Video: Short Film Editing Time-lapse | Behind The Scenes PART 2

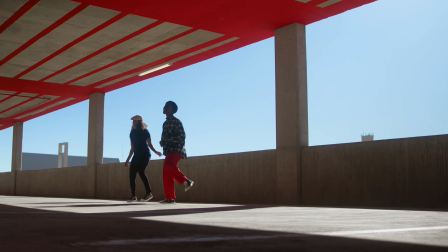Hey guys, my name is Z. In today's video, we are diving into how I edited the dance short film.
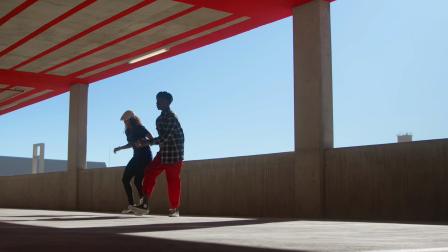If you haven't watched part 1 of the behind the scenes where I discussed the shooting process, make sure to check it out.
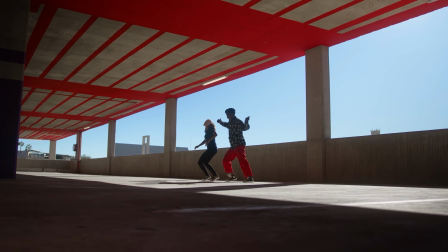This is part 2, where we'll focus on the post-production, and I've divided it into 8 steps.
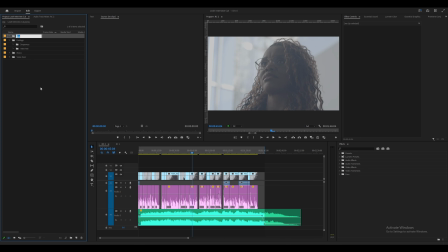Step 1, organizing files. I start each project the same way, which is managing my files, importing necessary assets,
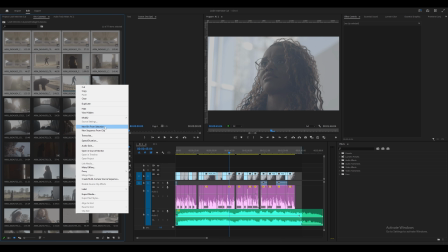and pre-arranging folders using project templates. If you haven't watched my video on project templates, please do check it out.
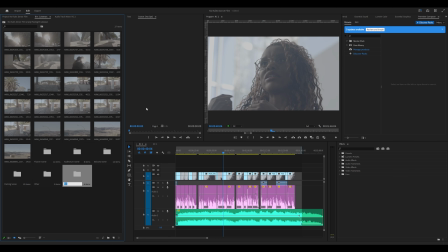It'll save you so much time. Step 2, first cut. With all my footage imported, I began with the first cut.
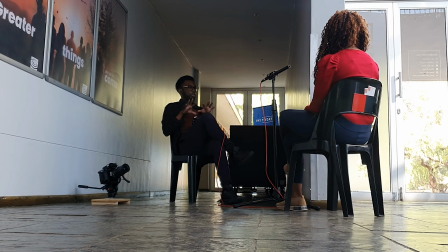As mentioned in part 1, I recorded and edited the interview weeks before shooting the additional footage.
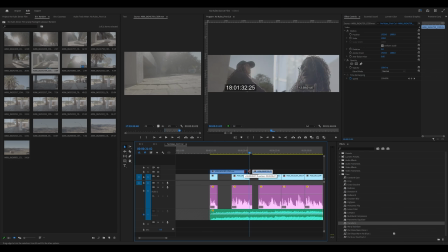I already had that sequence, so I started to integrate the new footage while syncing it with music.
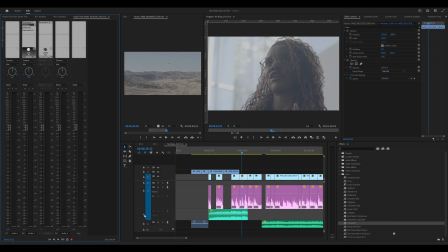This involved deciding on the shots to use and the shots to kill.
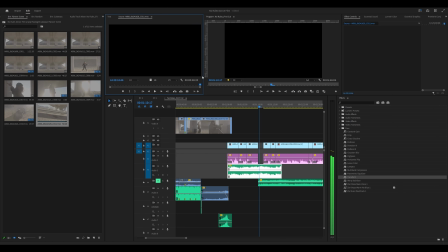With the first cut, it's nothing intense. The goal is to keep it easy and open to change.
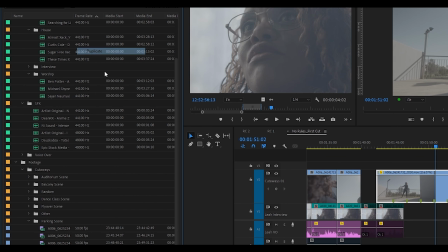Step 3, refining the cut. Here I duplicated the first rough cut just so that I have a safety net.
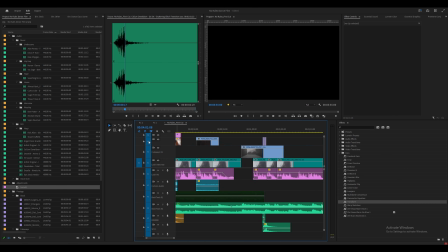Then I went on to create a more refined version. Here I specified my choices, I labeled selections,
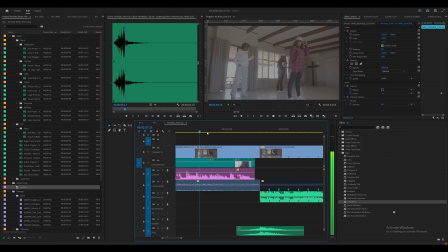and I fine-tuned the edits, including sound design and some transitions here and there. Step 4, color grading. I exported my timeline and imported it in DaVinci Resolve and proceeded with color grading. Even though I knew that this was not the final sequence, I also knew that most of the shots were going to be in the final cut.
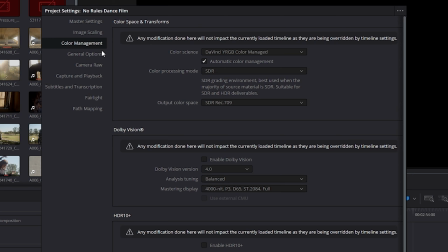So this was more to get my color grade settings saved already. For color grading, I always keep it simple. I switch my project setting to DaVinci YRGB color managed.
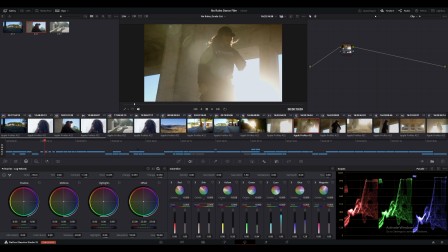This helps to automatically detect the color space of my footage and convert it into a common color space, therefore simplifying the color grading process, especially for someone like me who's not a colorist. In simple terms, guys, it just turns your footage from this into this.
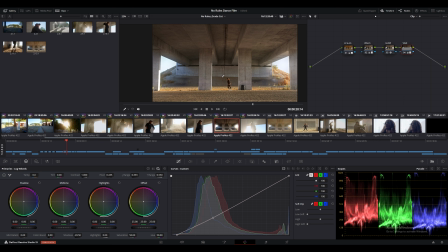That's all you need to know. I then also focus on drawing attention to the subject, like darkening the top and bottom parts of some of the frames to highlight the subject, which in our case was the dancer.
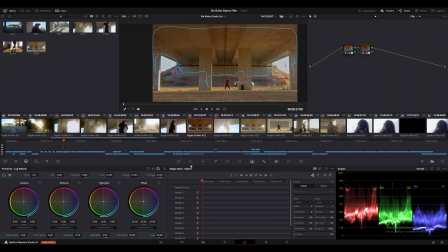I also removed any unwanted yellow tints from walls and surfaces, preferring a cleaner, almost grayish look on any wall. This was more of a personal preference. I actually do this with almost anything that I edit, even pictures. I also added a glow effect on most of the shots.
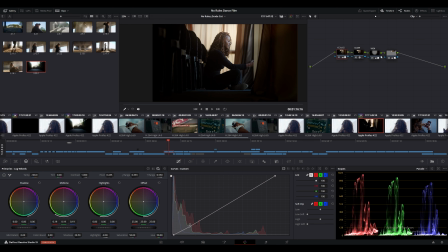It complemented the look that I already had since I used a Moment Cinebloom filter on my lenses,
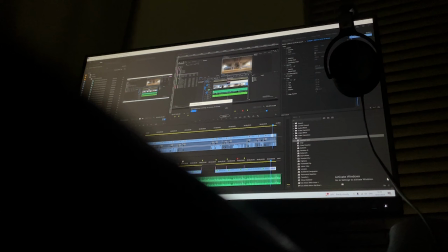so it helped to soften those highlights even more. And some of the shots I actually used the light rays effect, and I must say it's a pretty cool effect. It really works well, and I think the key thing to it is to not use too much of it.
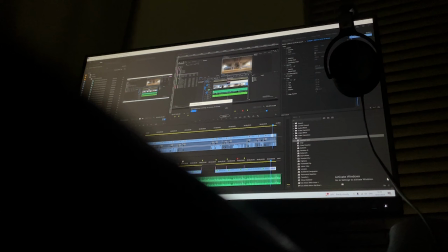Like, just decrease the intensity as much as you can. You just want it to enhance. You don't want it to like change the overall look. Step 5, first draft. After the refined cut and grading, I export what I call my first draft and sleep on it.
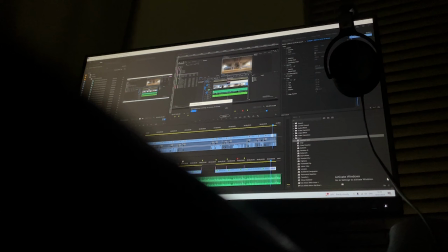I find it helpful to take breaks and return with fresh eyes, and that break for me is sleep.
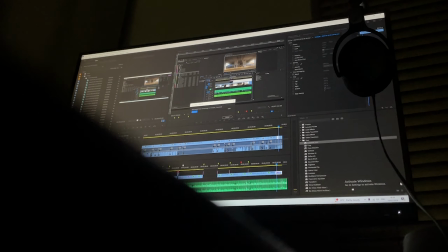I feel it's a good enough reset to allow my mind to distance itself from absolute thinking whilst editing.
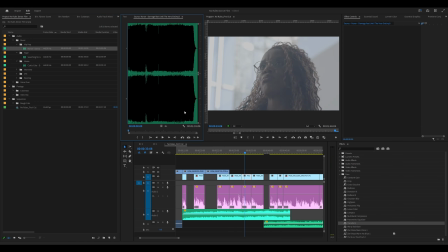This is crucial because I find that when I start editing,
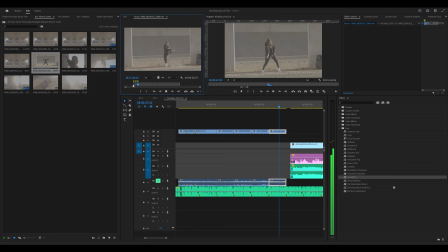I usually have blinders on and purely focused on the initial vision that I would have had for the project.
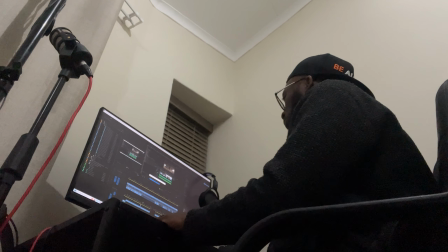But in reality, sometimes what you envisioned might not be the best approach in post,
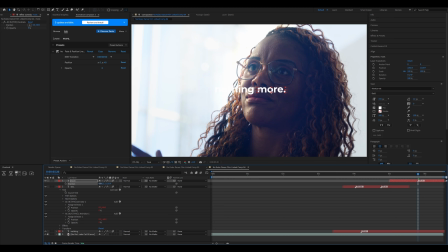which is why we always end up having to decide which shots to use and which shots to kill. So I went to sleep. Step 6, second draft.